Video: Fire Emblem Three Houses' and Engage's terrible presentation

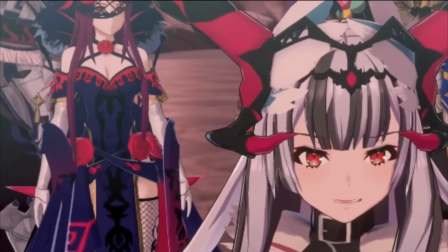[4:05]
And for some reason, this camera shot shows Ivy just standing in the background with a face that indicates that she's just feeling so neutral about all this.
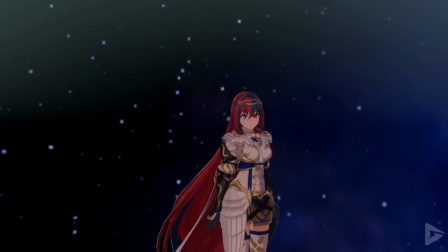[4:14]
And if Ivy doesn't care that the love of her life is gone, then why should I? If you were skeptical before, hopefully you're starting to see how this sort of thing can really matter.
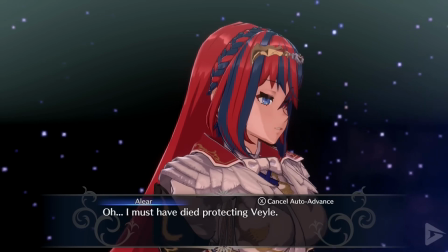[4:22]
Honestly, this whole scene with Alear being gone just reeks of a lack of creativity. I mean, look, we get Alear in the afterlife.
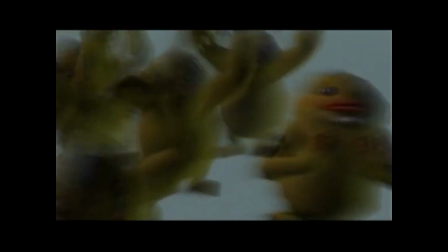[4:28]
That opens up a lot of opportunities. Maybe we'll get a cool perspective shot, maybe distort things a little to emphasize the weird space her and Vale are currently occupying.
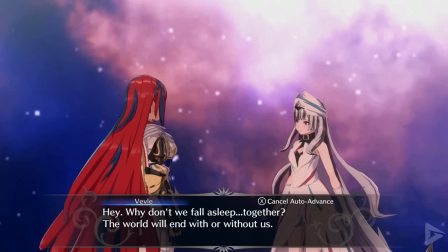[4:36]
Nope. Wrong answer. We get none of that. It's just her and Vale talking with the same camera angles that we've been seeing for the rest of the game too.
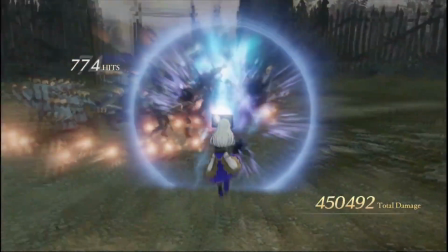[4:44]
Whoop-de-doo. Wow, these Switch Fire Emblem games sure do have terrible visual presentation.
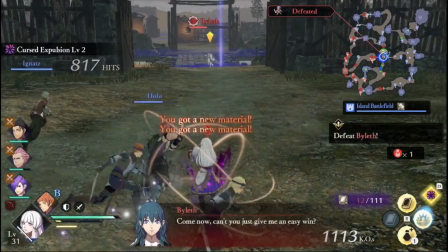[4:48]
Hopefully the character writing in one of them isn't so compelling that a lot of people still actively discuss them 5 years later,
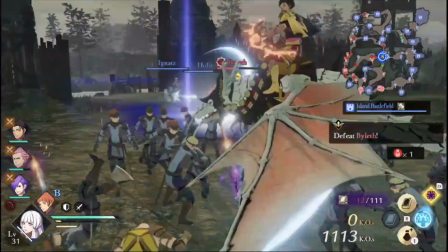[4:54]
and I really hope it doesn't introduce me to a character that I've ever related the most to in fiction.
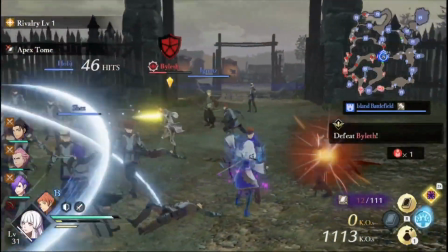[4:59]
Gee, that would suck. Oh no.
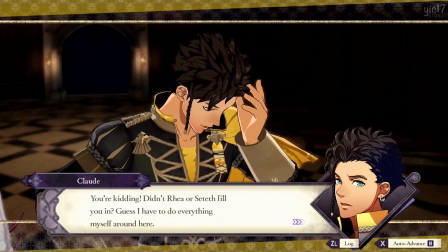[5:01]
So despite having incredibly uninspired scenes most of the time, other aspects of Three Houses' presentation kinda makes up for it,
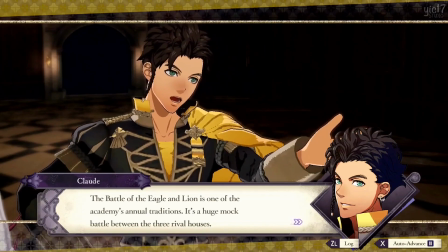[5:08]
with things like incredible voice work that gets you extremely invested in the characters and world they inhabit.
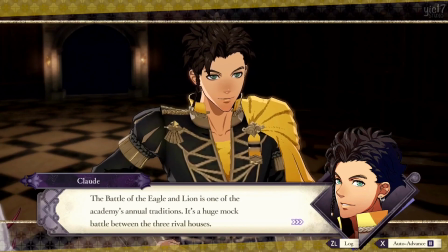[5:12]
Even though having creative scenes could have enhanced all of these aspects tenfold, Three Houses somehow got people to care regardless.
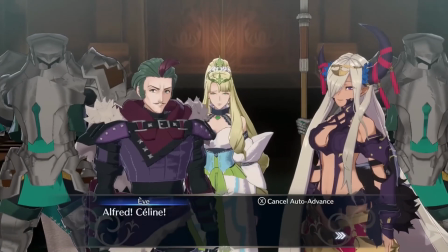[5:19]
Engage, on the other hand, in my opinion anyway, keep that in mind, majorly struggles with getting me attached to its characters.
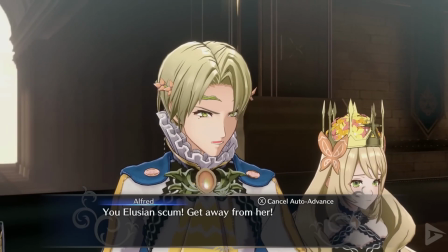[5:26]
Just to set the baseline for what I think a good character introduction in a game is, let's look at Halo 2's Gravemind.
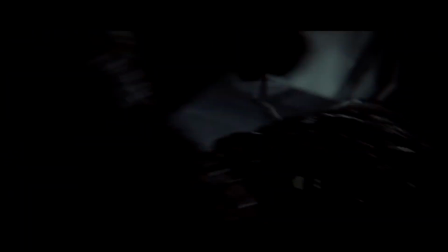[5:31]
The scene starts with Master Chief being dragged, but you don't know what he's being dragged by, but we do get a partial view of it.
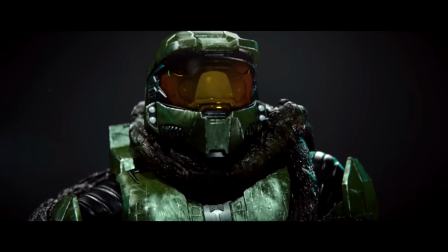[5:37]
Then, we're left looking at the reflection on his helmet for a few seconds. This is all to build suspense for the big reveal, then boom,
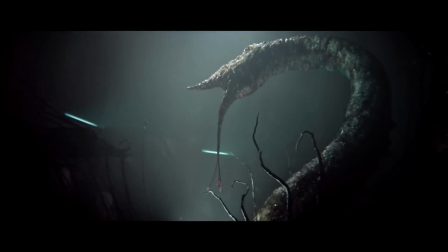[5:44]
we see the monstrosity that stands before us, and throughout the rest of the scene we cut to different grotesque parts of his body.
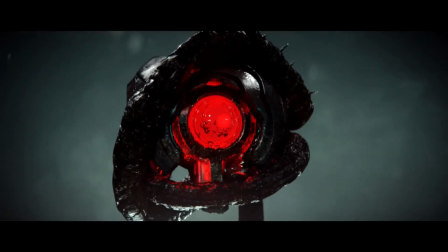[5:50]
But here's the thing, as soon as we see the full scale of this beast and assume something like, oh, so this is a big, mindless monster that we're gonna have to fight, this is a boss battle,
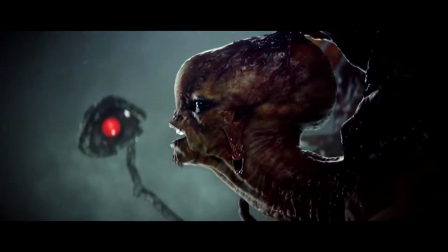[5:58]
the Master Chief's gonna have to beat this guy, it starts speaking in poetry.
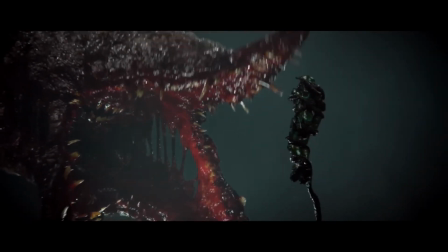[6:05] This one is machine and nerve, and has its mind concluded.
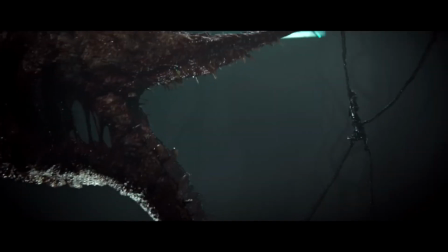[6:17] This one is but flesh and faith, and is the more deluded.
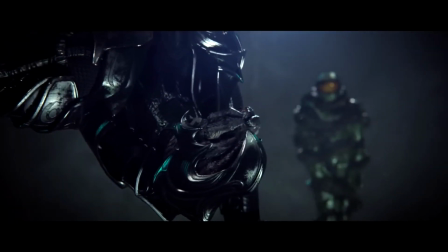[6:24]
So the second we think we understand this thing and what it is, the beast completely flips the script,
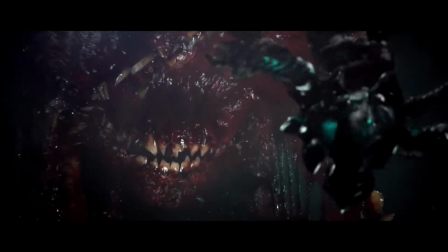[6:30]
leaving us, the audience, and the characters confused about this mysterious being's full capabilities.
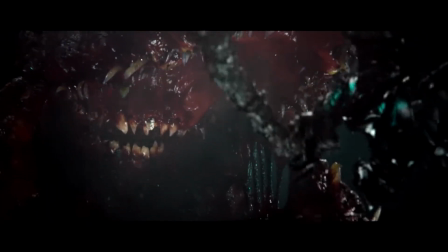[6:34]
A perfect introduction to the character that is the Gravemind.
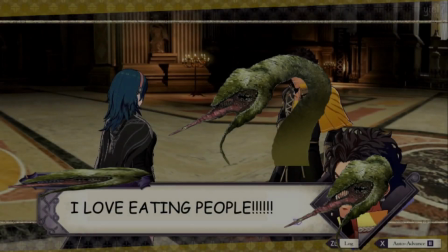[6:38]
Now imagine if there was no build-up, and there was just a fade-in mid-shot, and that was just maintained for the rest of the scene.
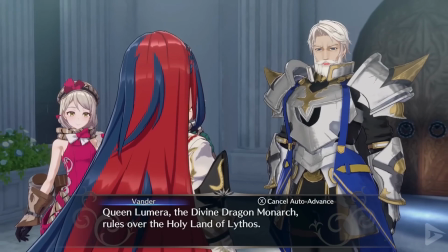[6:44]
Not as interesting, is it? Back to Fire Emblem. For an extremely specific example,
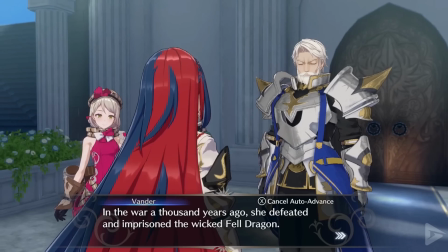[6:50]
let's start off with the introductions of the last retainer duo you get that join you at the start of their respective chapters in 2 different Fire Emblem games.
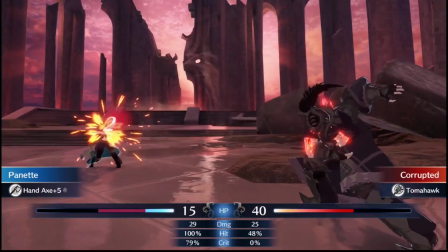[6:58]
Panette and Marin are Tamara's retainers and join you at the start of the chapter, with Panette being a particularly interesting character if you read her supports.
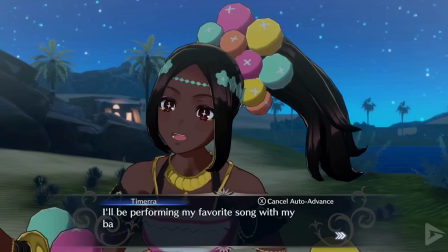[7:05]
So, let's see how they're introduced.
I'll be performing my favorite song with my backup singers, Marin and Panette.
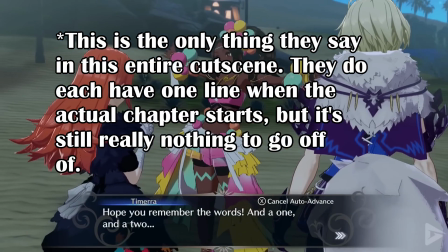[7:13] Ready. As am I. Yup, that's all you get.
It's not a very strong introduction to their characters, is it?
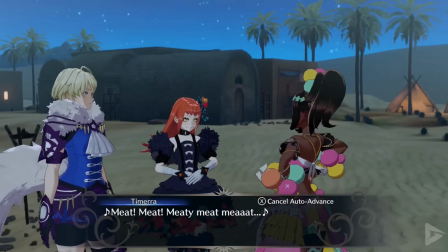[7:20]
There's not really a lot to, get attached to. Nothing that really invites much interest.
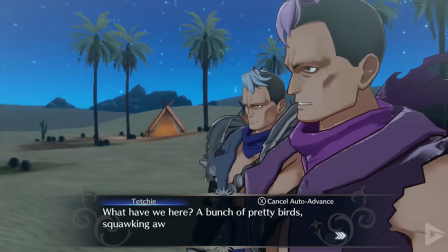[7:25]
Now, let's look at the introduction of Xander's retainers in Conquest.
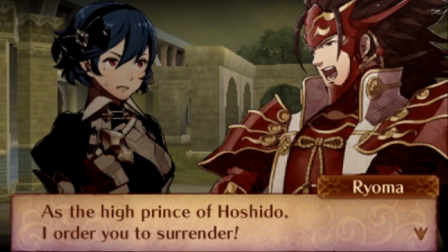[7:29]
Ryoma, a character that completely eclipses your strength at this point in the story, has you cornered.
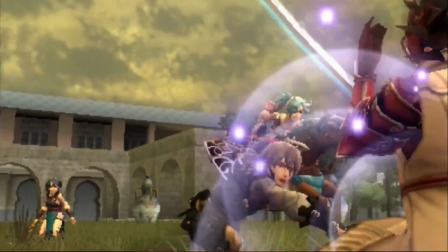[7:35]
Your back's against the wall, when suddenly, wow! It's a scene that actually introduces you to these characters in a dynamic and exciting way.
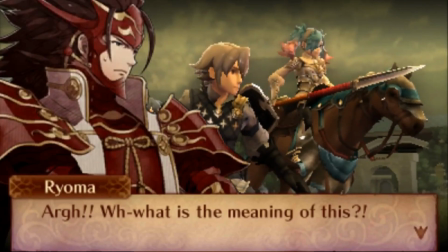[7:43]
They're even fending off Ryoma, a character which I have said you don't even hold a candle to at this point in the story, which gets the player excited to use them.
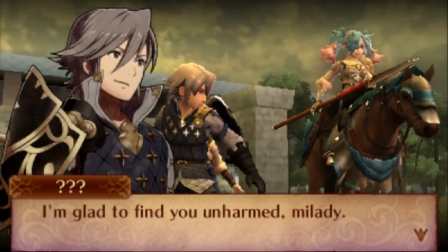[7:51]
You know what they say, folks, you never get a second first impression, and a lot of characters in Engage don't leave much of an impression at all.
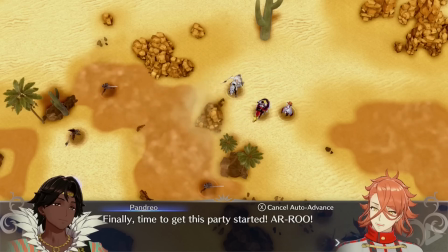[7:58]
A lot of the time the game just sort of tosses these guys at you without even bothering to introduce them in any significant way. This is a terrible aspect of presentation because the game is not presenting these characters to me.
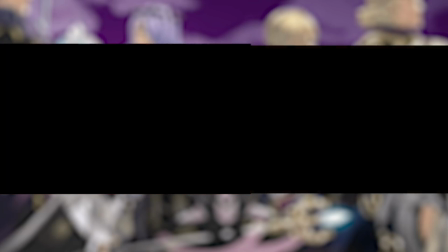[8:10]
Fire Emblem is a series that highly relies on you getting attached to your little army of scrimblows, so you invest in their potential, and then get sad when they bite the dust.
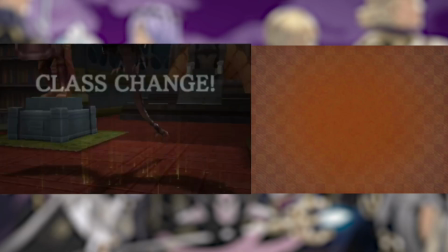[8:19]
Engage is lacking in this aspect, to me, because the game can hide all of the deep Panette lore it wants in its supports.
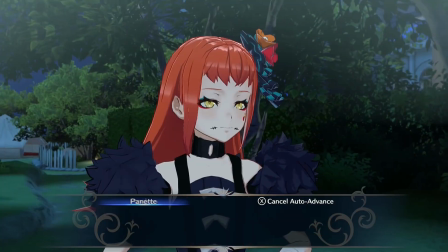[8:25]
If the player isn't that invested in the character in the first place, it's hard to get them invested at all later.
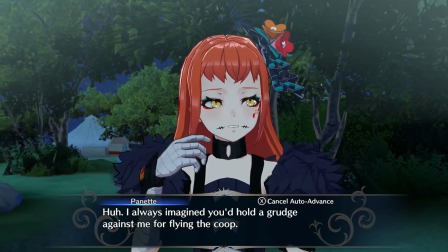[8:31]
Keep in mind that this doesn't even necessarily have to be done through cutscenes either.
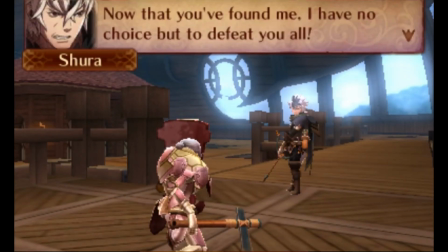[8:34]
Again, going back to Conquest, Shura is one of my favorite Fire Emblem characters, and he leaves a very strong first impression, considering that there's an entire chapter completely dedicated to breaking his butt before you can recruit him,
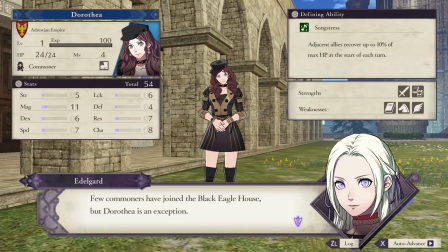[8:47]
while he's stealing the cash that you desperately need. In Three Houses, there's an entire section at the beginning of the game dedicated to getting the player and their class acquainted. The fact of the matter is, Engage characters failed to stick with most people.
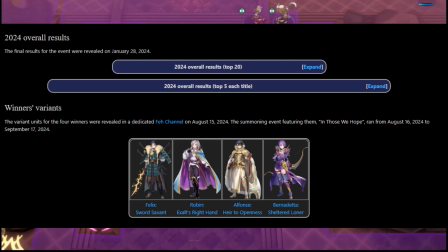[9:00]
This is self-evident by the fact that no Engage characters won a spot in the first Choose Your Legends they were included in.
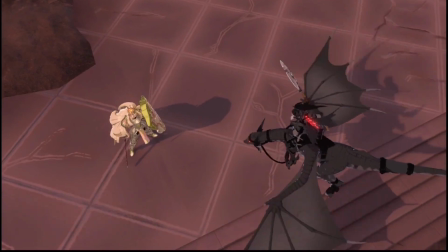[9:05]
Choose Your Legends is a yearly Fire Emblem Heroes popularity contest that determines 4 characters who will get a new costume that year,
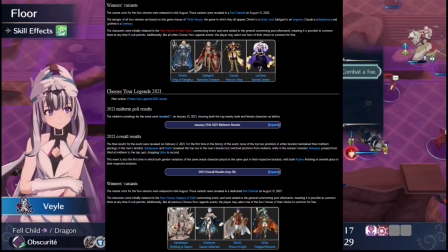[9:11]
compared to Three Houses, which dominated the polls for many years.
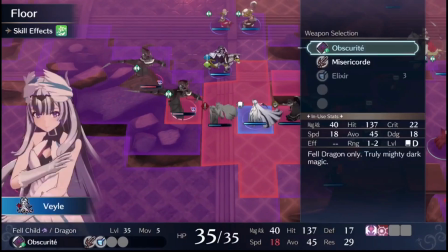[9:15]
So while both of these games have pretty bad presentation, Engage suffers much more in this specific area.
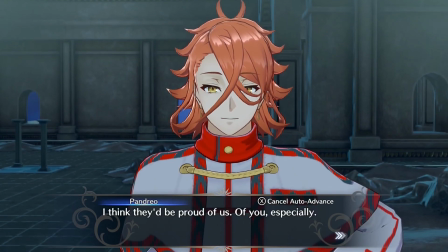[9:21]
Now you might not think this based on what I just said, but this game does have interesting characters despite what some people would have you believe.
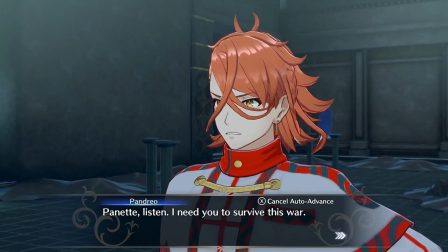[9:28]
The player is just hardly ever given the initial push to go explore them. Now for a question.
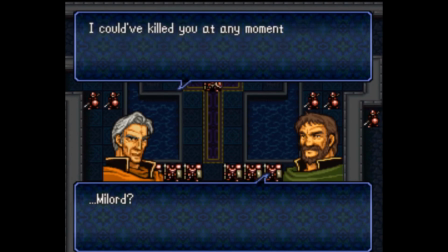[9:33]
How did older Fire Emblems avoid conundrums such as these? a lot of them didn't even exist in 3D space,
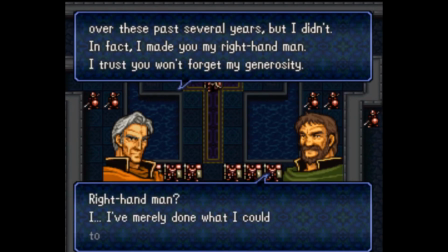[9:39]
and thus have no choice but to rely on shots where two sprites are facing each other, delivering their text.
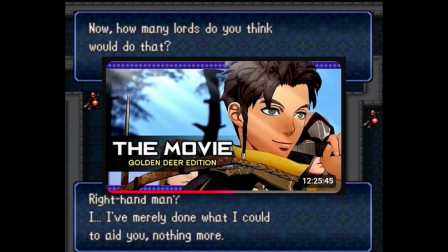[9:44]
Well, for starters, the newer games are a lot longer. This cutscene video for Golden Deer that I pulled to make this video is 12 hours long.
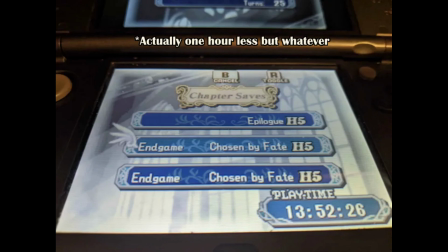[9:53]
That, ladies and gents, is about 2 hours more than the time it typically takes me to complete a run of Fire Emblem Shadow Dragon.
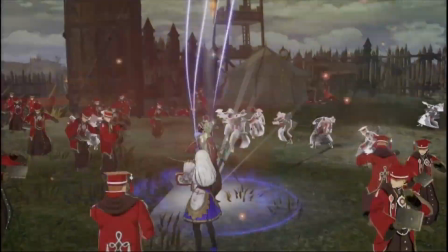[9:59]
So, with these games taking a lot longer than they used to,
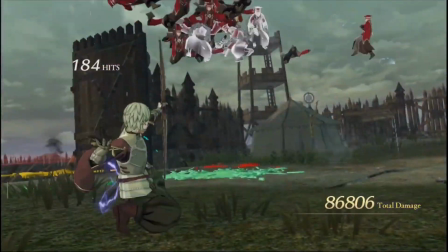[10:02]
with runs of 3 houses and Engage potentially taking up to 50 hours, there's a lot more time for things to get stale.
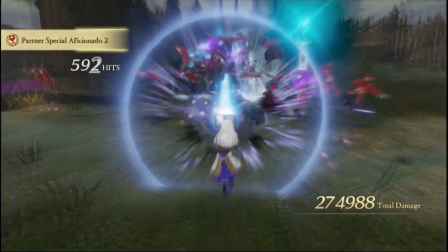[10:08]
More importantly though, the Switch games don't really utilize the assets that are already at their disposal.
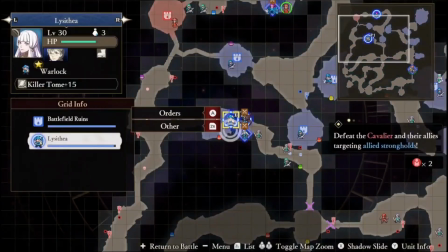[10:14]
The older Fire Emblem games were much more eager to incorporate elements of the gameplay into the presentation of the story.
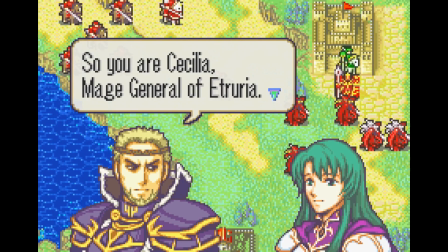[10:19]
For example, let's look at one of the most memorable moments in Binding Blade. Celica at this point in the story is portrayed as a pretty powerful figure of authority.
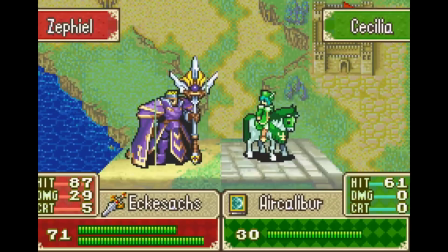[10:27]
She got Narcian to run away earlier and is defending this fort all by herself. However, when Zafeel fights her, he absolutely obliterates her.
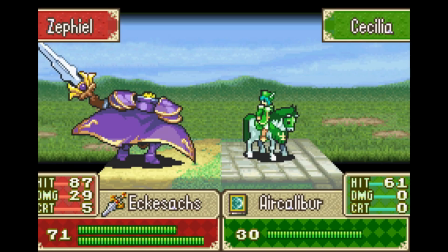[10:35]
This is a great scene because 1, it immediately cements him as a credible threat, 2, it serves as a great reintroduction to the character since by this point in the story we haven't seen him in a while,
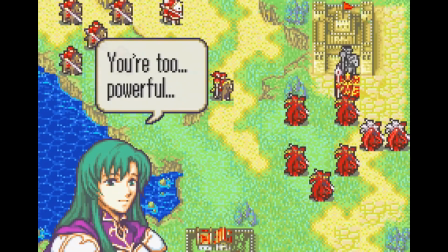[10:44]
and 3, it's the first time we've seen him fight, and his animations are really cool, so now we think that Zafeel is cool.
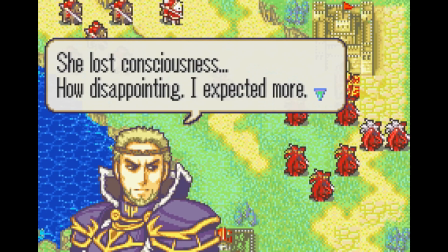[10:51]
Now, they didn't make a pre-rendered cutscene, or graphic for this scene, or fade to black,
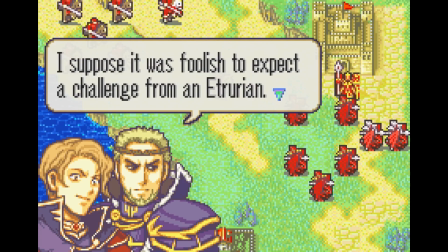[10:56]
they just used Binding Blade's regular combat screen and used these characters' normal combat animations for when they fight.
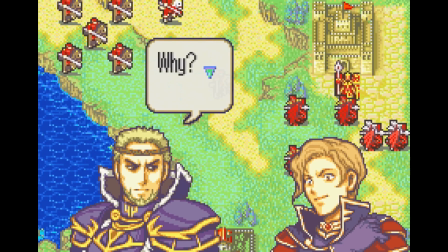[11:02]
This, ladies and gentlemen, is called working smarter, not harder.
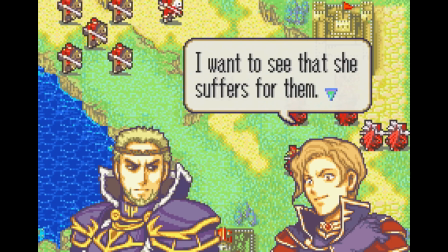[11:06]
The devs for this game know how to fully sell us on a scene using things they already had at their disposal.
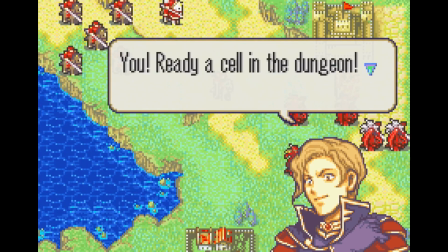[11:11]
And you can see this used to great effect throughout the series.
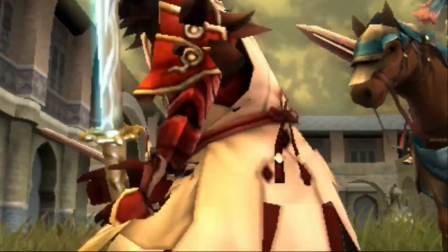[11:14]
The introduction of Perry and Laszlo I showed earlier, in that scene they're just using their animations from when they fight in the regular gameplay,
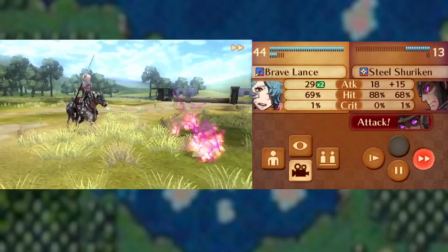[11:20]
but because of how it's framed, it doesn't come across as lazy or anything, it's just awesome.
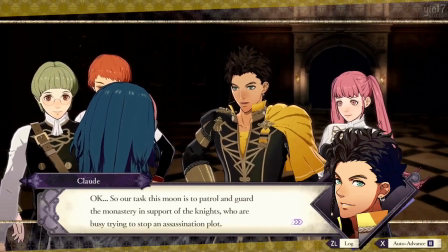[11:25]
For some reason though, the Switch-era Fire Emblem games are very, very afraid to do this.
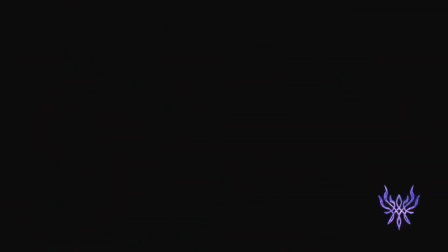[11:30]
I mean, just look at the scene in 3 Houses where Rodrigue dies. Fletch is about to stab Dimitri, but instead of actually showing us that,
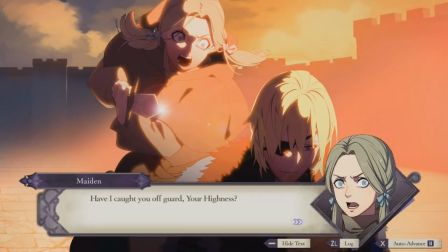[11:37]
it just awkwardly shifts to a 2D illustration where we can see Fletch's lovely expression here for a long, long time before Rodrigue makes the save.
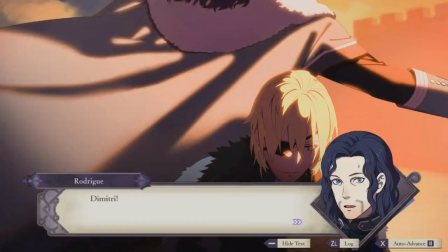[11:45]
Splendid. The thing is though, 3 Houses already has the assets needed to make this scene regularly.
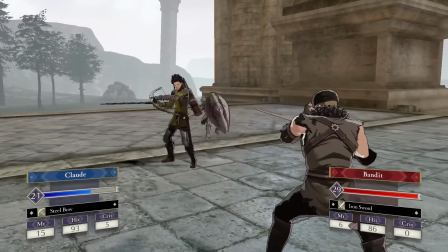[11:50]
Guard adjutants are a thing, so there's an animation they could just apply to Rodrigue where he jumps in front of Dimitri to save him.
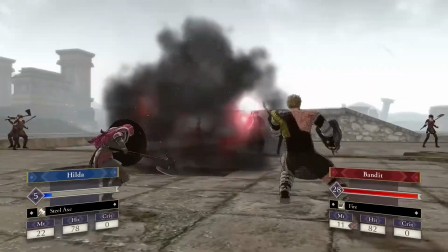[11:57]
Then you could even have the, the little dramatic death fall over that all the characters do when they, die.
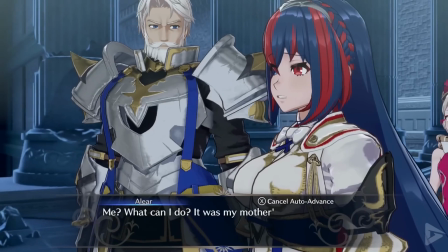[12:02]
So why didn't the developers do this? This odd reluctance to reuse assets from the gameplay sections of the game results in 2 games
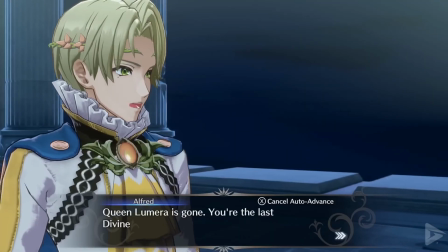[12:10]
where all the cutscenes are nothing but characters standing around and talking for 12 hours.
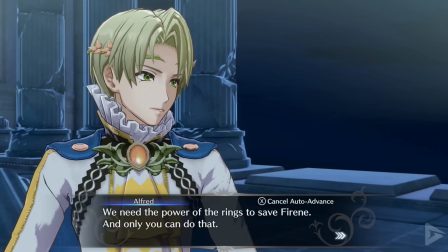[12:15]
Riveting. And of course the sections where things do actually happen are laughably bad.